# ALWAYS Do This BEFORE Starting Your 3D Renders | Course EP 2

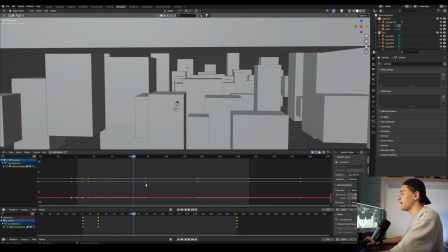8:15 Let's also give the character a simple animation to estimate the whole shot a little bit better.
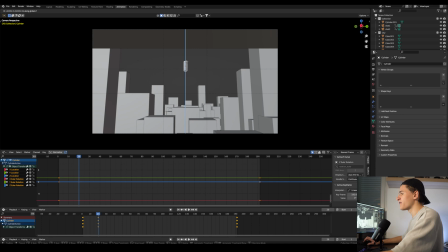8:21 I want the character go out of the first frame really fast and then when it comes into the second shot I want it to come in fast but then slow down into slow motion.
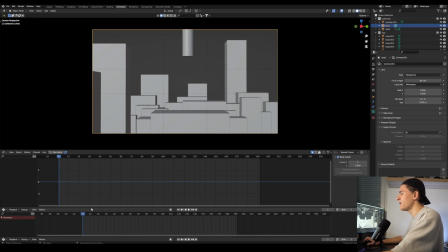8:34 Next let's delete all our keyframes on the duplicated camera on shot one and let's move it in place a lot more closer.
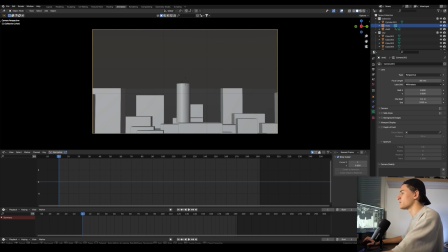8:42 I think it will look cool if we rotate it a little bit and I also want this to be a little more close up so let's change the focal length to 85mm.
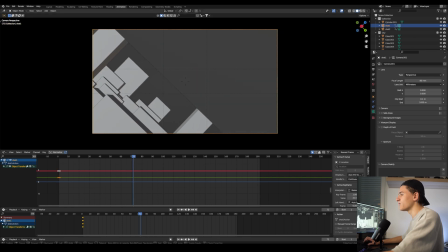8:52 Let's try it out with adding a keyframe on the first frame and then move out, rotate it a bit and add another one on frame 72.
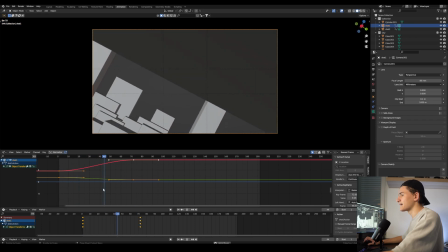9:00 So we have around 3 seconds. Okay, this looks interesting. It's still kind of hard to imagine but once we have some glass destruction there which will turn into slow motion it will look good. What we can do to give it even more a slow motion feel is to speed up the animation at the beginning.
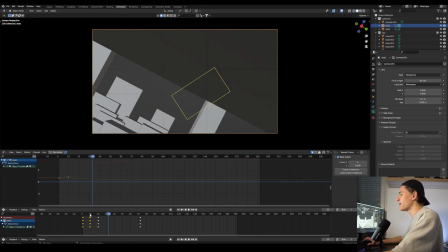9:19 Remember this still looks trashy because we are still at a very rough block out stage. It's just to experiment and see how it looks. I also think these two shots could work great together because we have a continuation of motion and movement in the two shots.
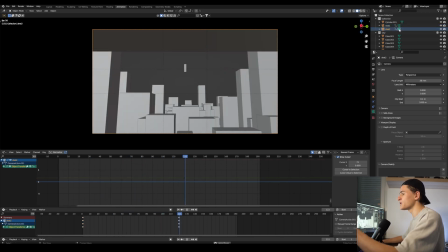9:33 Both moves go outwards and we also play with the slow motion.
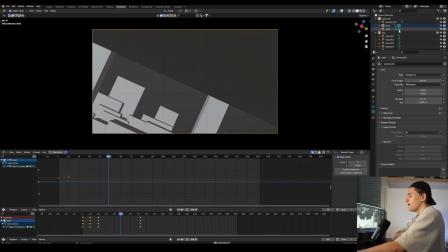9:37 Let's rewatch it and switch the camera at the right moment so we can see it side by side.
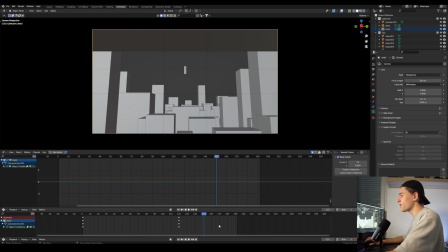9:45 Okay, I think this works for now for the blockout stage. We will make it look smooth and clean in episode 4 when we refine and add all the animations. For now that's it with the first episode and with the blockout stage. I hope you could learn something along the way and the next episode is gonna get real interesting because we're gonna replace all these cubes with actual buildings and build our world. See you there!